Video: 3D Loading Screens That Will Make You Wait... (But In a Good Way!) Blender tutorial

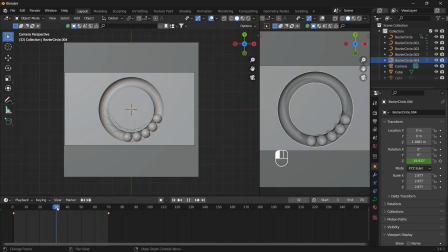But now my circles are different, so I am just changing my last keyframe, and changing their position in time, so they would look natural.
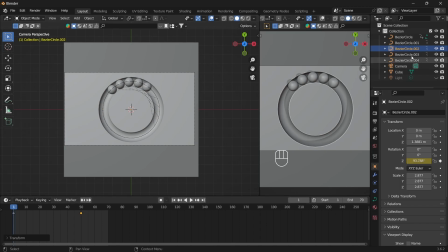So you can see the difference.
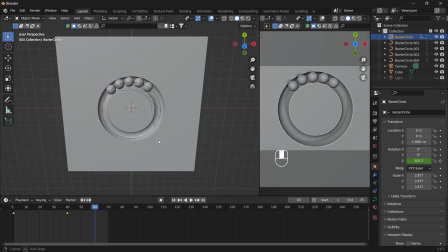Initially it was looking very boring animation, but when you
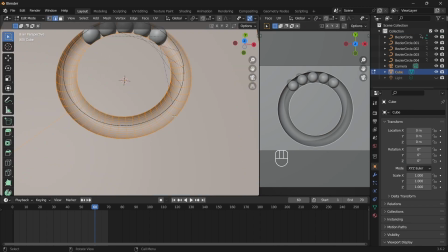change the keyframe of each circle, it's looking a bit improved.
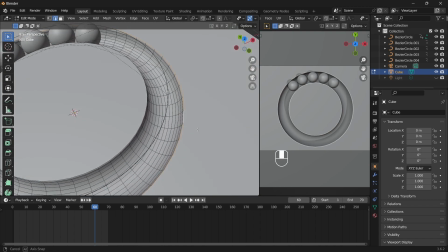So our animation is done. Now we are just improving our scene.
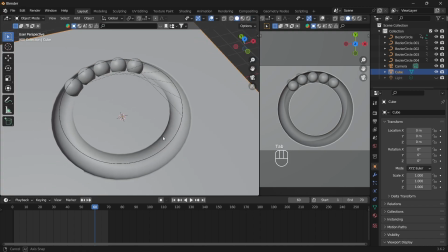Wherever the scene is looking a bit edgy, I would just apply a bevel.
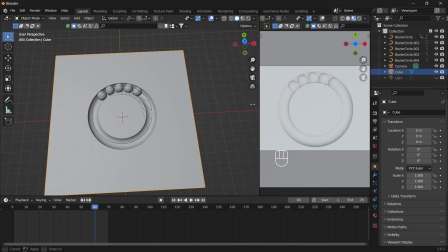And now it's time to apply some materials to our scene and some lighting. I would use very basic material and lighting for this.
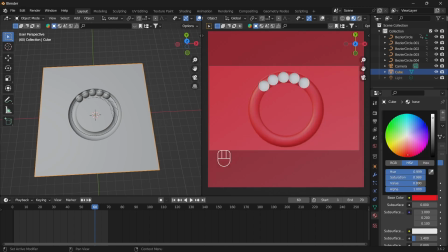By the way, just search for whatever you are going to make in Blender,
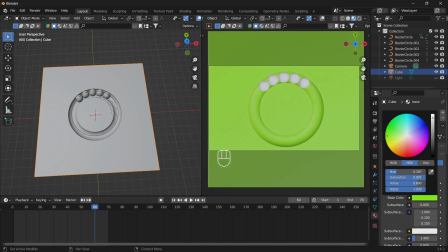and have some idea how the animation or material will look like.
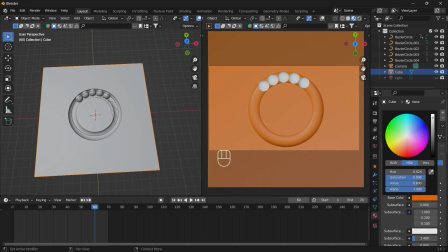It will be very easy for you. I definitely searched for this scene on several platforms like YouTube, Google and Pinterest, and then I came to this animation, I played a little bit with the blender
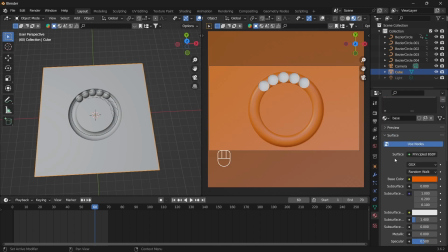to achieve the result.
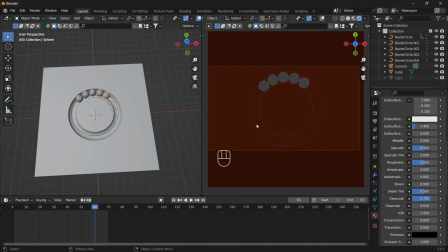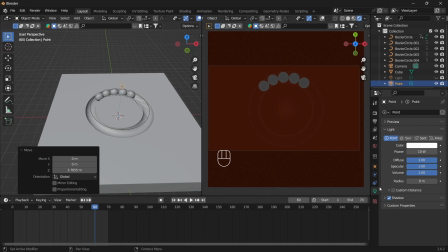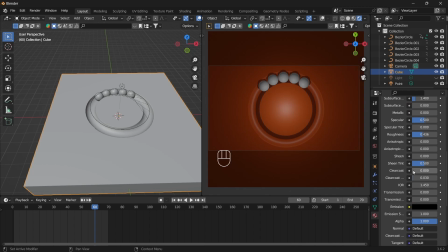I'm gonna use very basic light, a point light,
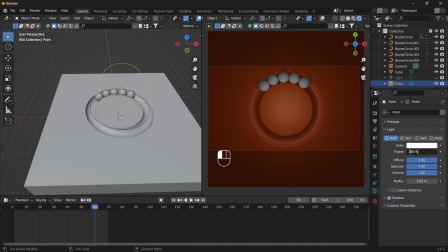maybe two of them, and then position them
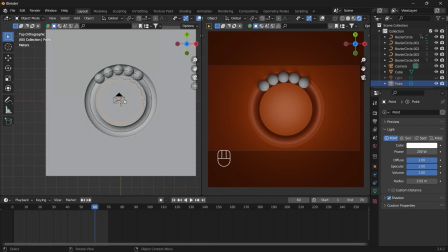so they look good.
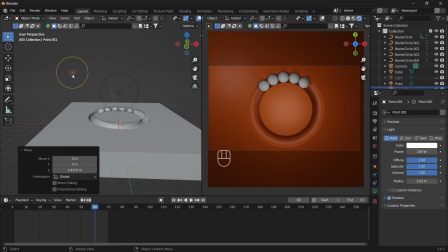Yeah, I'm liking this scene.
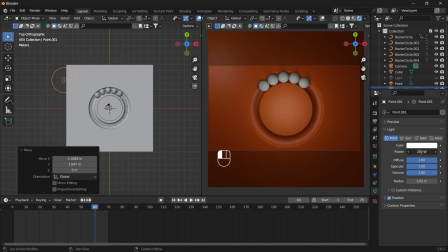Maybe the reflections are really hard.
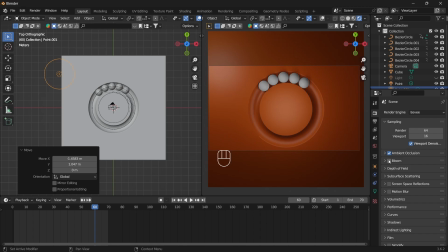I would increase the size of my light so they are a bit smooth.
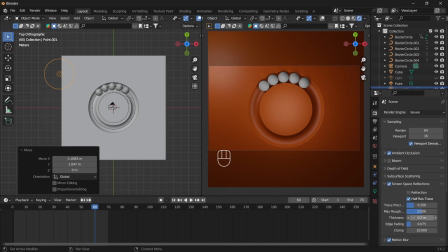If you are using EV, just make these adjustments to make your scene look good. For cycles, you would not need these settings to be changed.